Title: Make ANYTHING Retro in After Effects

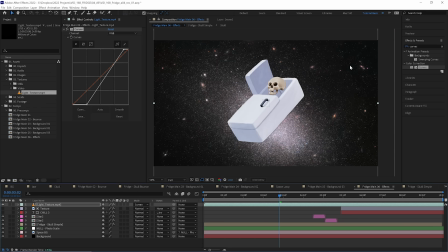We're going to set its blending mode to screen, certainly the white show, and drop its transparency to 50%.
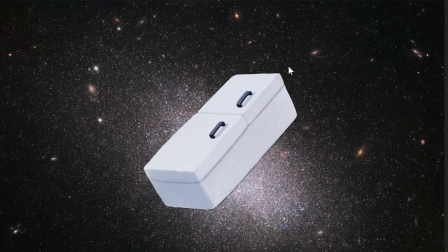So now there's just these tiny subtle specks that mimic some damage to the film or magnetic tape or whatever we're pretending this animation was printed on.
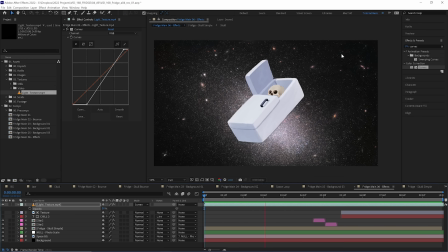Now, I love these traditional animation techniques and looks, but certainly not exclusively. Modern digital looking animation is equally as incredible. and if you want to see just what's possible at the cutting edge of animation just in your browser you'll want to check out this video's sponsor,
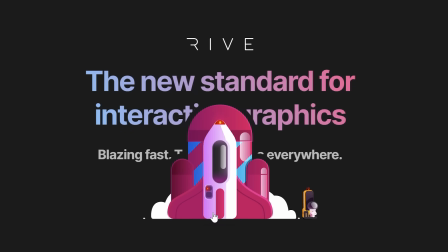Rive. Rive is an amazing browser-based design and animation tool but what really separates it is that you can use it to
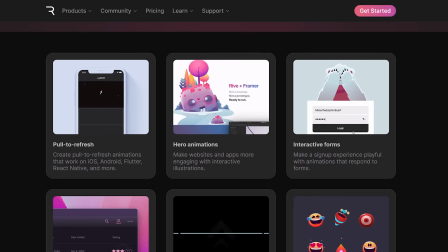build interactive motion graphics that transition and mix animations based on events and user interactions.
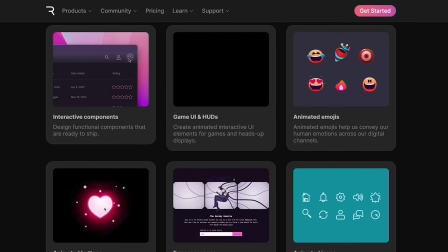Those interactive graphics can run on just about any platform you'd need them to.
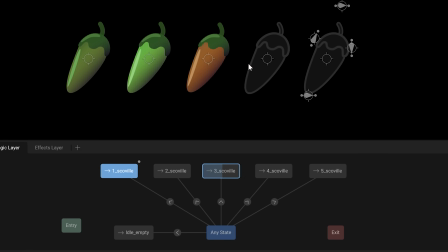One of the biggest draws to Rive is its state machine which is a really intuitive way to create those interactions you can create different states of the animation and
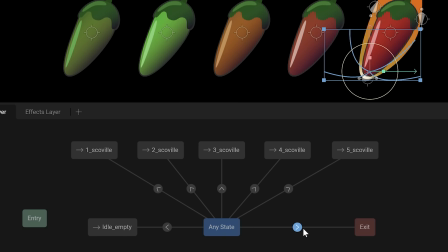link up what interactions will trigger those to change in this really intuitive flowchart here's an example by jctoon we've got a couple of states
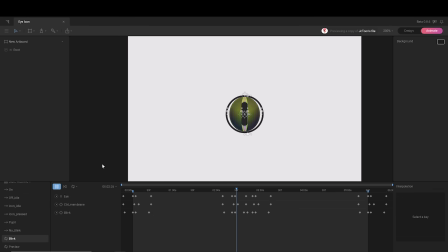of animation where it's off and idle and then also blinking and here it is in the state machine we can see to transition between them
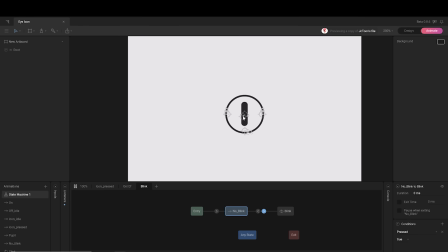the condition is set to whether the mouse is pressed or not and we can click to see it progress through each of those animations in real time and in this one we have three walk cycles beginner intermediate and expert and each one is just one button press that morphs between them all which is really satisfying
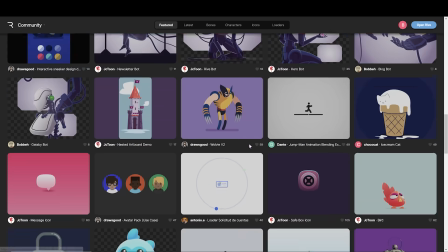and surprisingly clear from the state machine flowchart you can find a lot of animations like this in the rive community where you can also publish
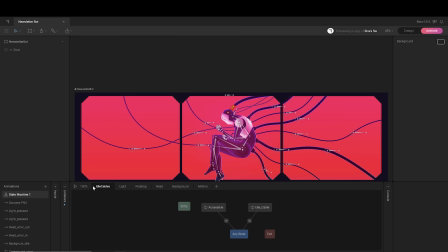your own and if you like what you see you can click open in rive and see exactly how it was put together try it out for free at rive.app
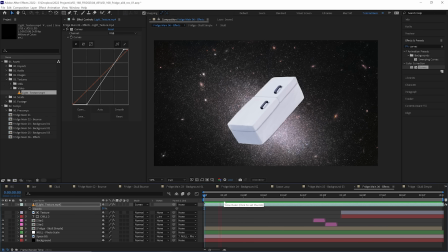there's a link in the description and from here we have very good news all the remaining effects are on a single adjustment layer
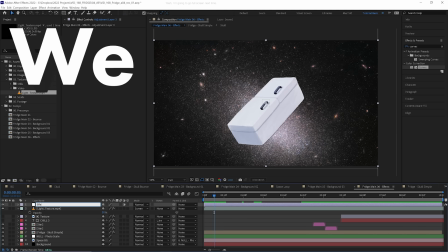we'll pop that on top of everything and we're going to rename that to effects because we always label our layers and you should be warned this is
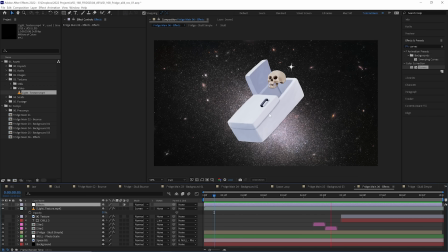a 4k comp so you might need to tone down some of these effects if you're doing it in a 1080p comp now the first set of
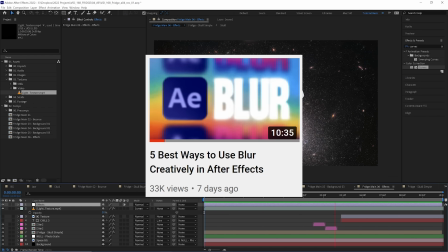effects we're going to add i showed can be used together in my last video on blurs which is a blur and sharpen combo so
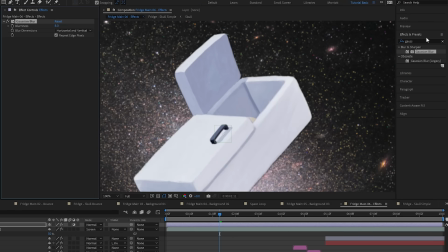we're going to add a gaussian blur and give it about an 8 pixel blur pretty subtle and then we're going to add sharpen and sharpen it up to around 300 until it's essentially undoing that blur and as the sharpen is undoing that blur we get some really interesting artifacts left on
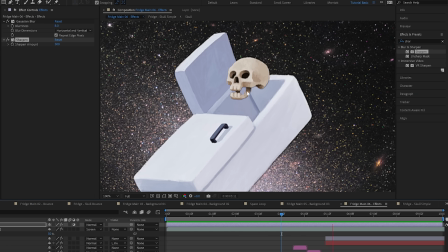the image there are some changes to the color and brightness around the edges of objects which is reminiscent of some old screens and we're still keeping this pretty subtle because we've got a few effects to go and the next effect we are going to add is deep glow and yes this is a paid plugin but you can replicate
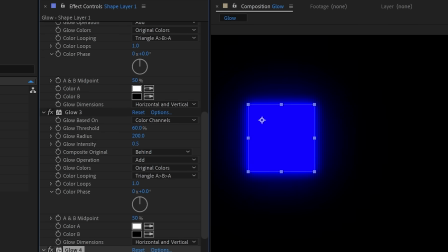this with just after effects regular glow stacked on top of one another increasing the radius as you go but deep glow is a reasonably priced
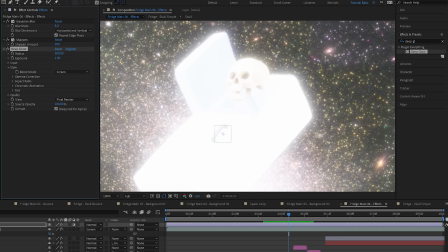plugin that i find a lot of useful and it just saves me a lot of time again there'll be a link in the description now we need this subtle because right now it is anything but so let's reduce the radius from 500 down to 250 and let's decrease the exposure from 1 to
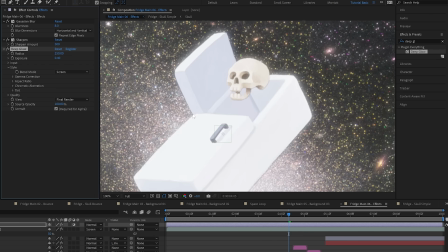around 0.4. There now we can at least make out what's going on and this is still lighting up our image a lot so what I like to do is to add a curves effect and place that above our deep glow in the effect stack and then just drag down the white values to essentially counteract
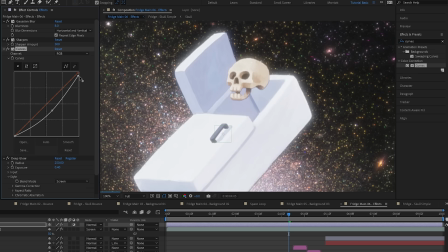the brightness that our glow is giving somewhere around here.
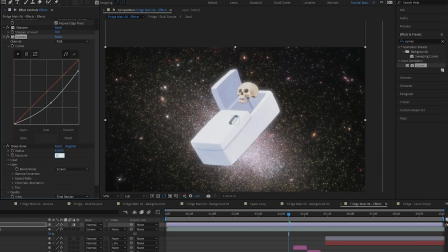Now you will need to continually adjust your curves and maybe your exposure to find a balance that works but I was really pleased with how well this worked.
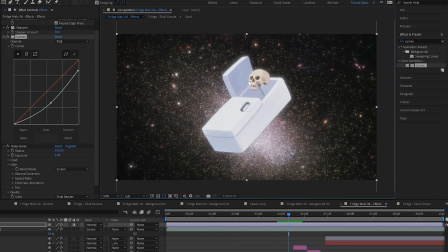I love a soft diffused blooming look and this is great for that without just blowing out all your highlights. Now you can try moving the curves below the deep glow effect so it will darken it after the glow is applied. That kind of really mutes the image which actually doesn't look too bad but maybe it's a bit too much for what we want.
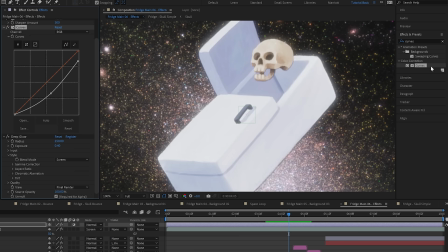So let's put the curves back above the deep glow and you know what let's not be afraid let's add another curves again after the deep
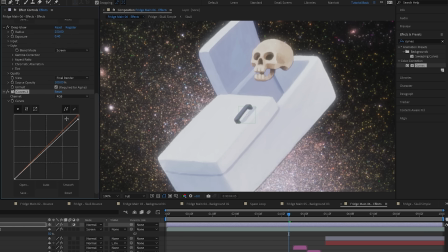glow and just drag the highlights down a touch and of course you can tweak these and adjust these to find a look that suits what you want and we're also going to enable the chromatic aberration on deep glow by checking it here chromatic aberration is where the color channels split slightly and
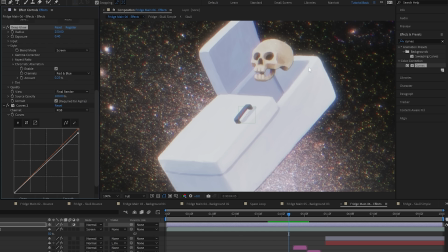we get some colorful fringes on the edges of shapes now if you're not using deep glow i've got a tutorial on how to create chromatic aberration just using stock aefx 2 and my number one tip for chromatic aberration is that a subtle touch is essential too often i see it being used and feel
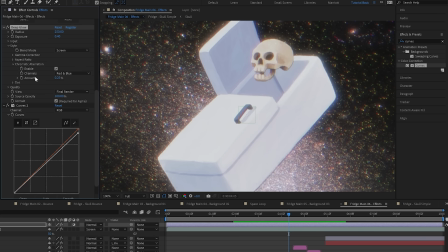like i need those blue and red 3d glasses to actually see what's going on so i'm going to take the amount down to 0.15 and that is
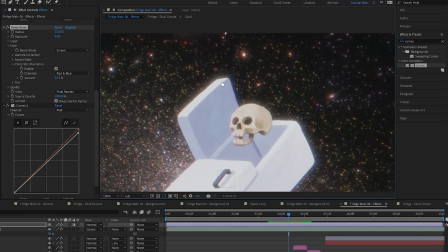much much subtler here's it off and here's it on we just want to see a slight bit of color in these edges with a lot of these
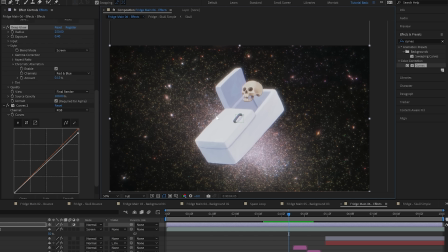effects we really just want to feel what they're giving to the image rather than seeing it and registering consciously that oh this image is having its color channels split or this is being blurred and sharpened we want them to be subtle enough that whoever's watching this isn't going to be able
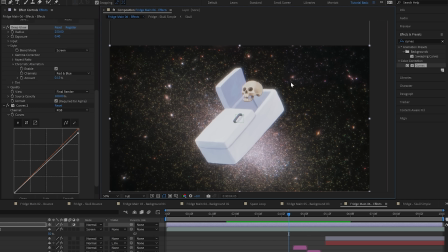to sort of break them down instantly as they're watching it they're just going to feel oh this looks warm and vintage this effect is all about those small touches those design and animation decisions that collectively build up to a believable result not just one effect that you can lather on thickly
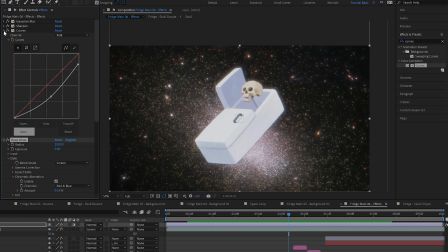and call it done now we've got a lot of effects here so i'm going to close them all down so we can have some more space here now we're going to add one of my favorite techniques which you may well have seen me use before we just add a tiny subtle shake to the whole composition and
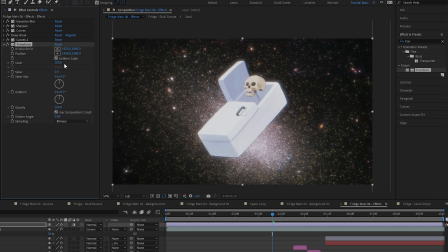we're going to do that by adding the transform effect and that gives us in our effects panel all of our favorite transform properties anchor point position scale rotation all the hits and we essentially just want to shake its position property a little bit so we are going to add a wiggle expression so let's
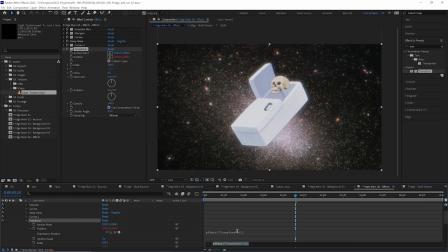alter option click the stopwatch next to position which will bring up our expression window here and we're just going to type in wiggle and then
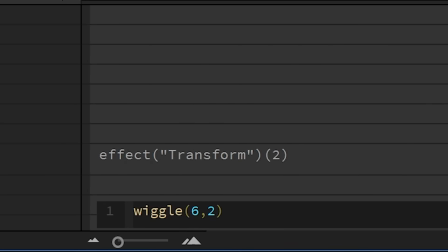in parentheses six comma two and those numbers of the frequency and the amplitude so six times a second it is going to move
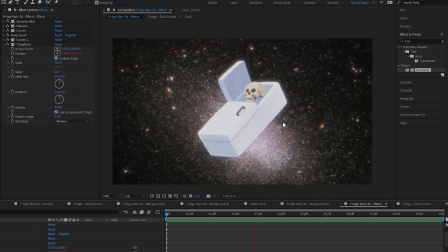up to two pixels and now there's just the tiniest subtlest shake that kind of mimics a slightly loose film reel or a playhead in a vcr again this is a 4k comp you might want to take the wiggle position down to a one if you're doing it in a 1080p comp and this is just one more thing to remove
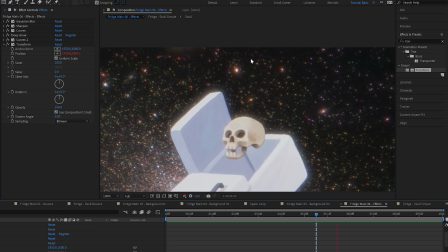that digital sheen from the overall image and because this is moving around the whole composition you might get a one pixel thick black edge at the top or bottom of your comp so we can just increase the scale to 101% and that should be fine and then we are going to add
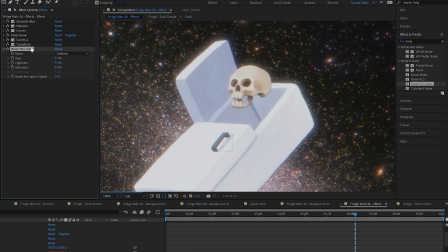some film grain which we're going to do with noise hls auto we're going to set the noise type to grain let's actually zoom
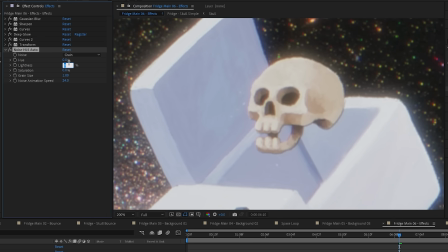in quite a bit here so we can really see it happening let's put the lightness to five which is pretty subtle considering. Let's move the grain size up to 2 and the animation speed down to 12. So here it is on, here it is off, and now let's see it in action.
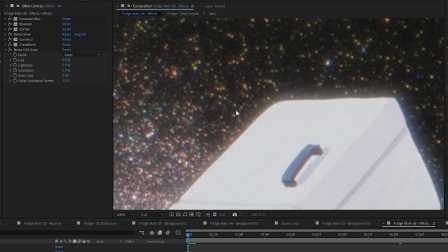And with all these effects, it will take a while to ramp preview. So you might need to pop out and grab a cup of Earl Grey.
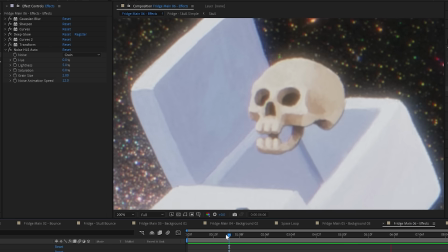Here it is close up and zoomed out to 100% as well.
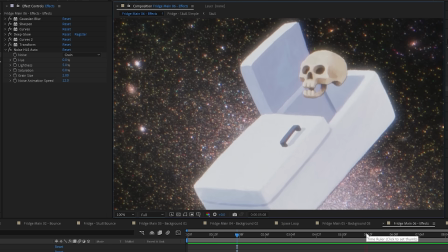Grain is so nice. It's just that icing on the cake.
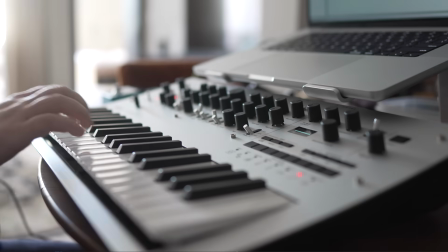And the very last thing, which might be the most important, is to add some suitably icy synth jams to really set the mood.
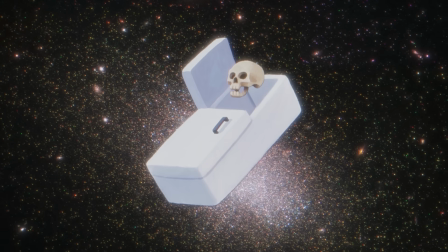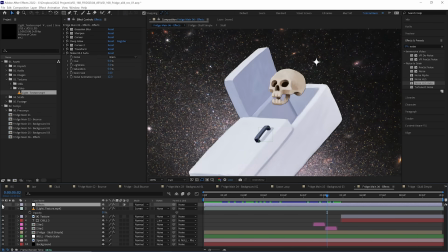And if we toggle this effects adjustment layer on and off, we can really see what a big difference those make.
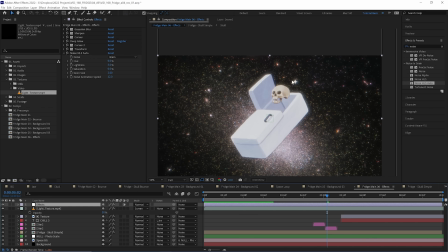Honestly, I don't mind how it looks before, but all of these effects together really work to bring that vintage retro animation feel.
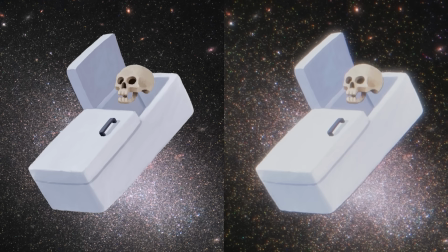And I can't emphasize this enough. These effects work best if you are subtle with them and adjust them to suit your subject matter.
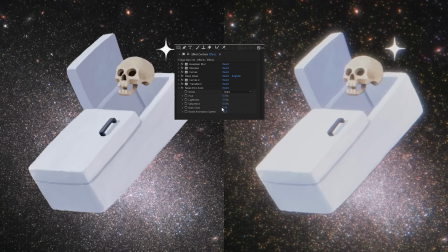But if you want to start by just grabbing these effects straight out of my project, you can. You can download this project file for free using a link in the description.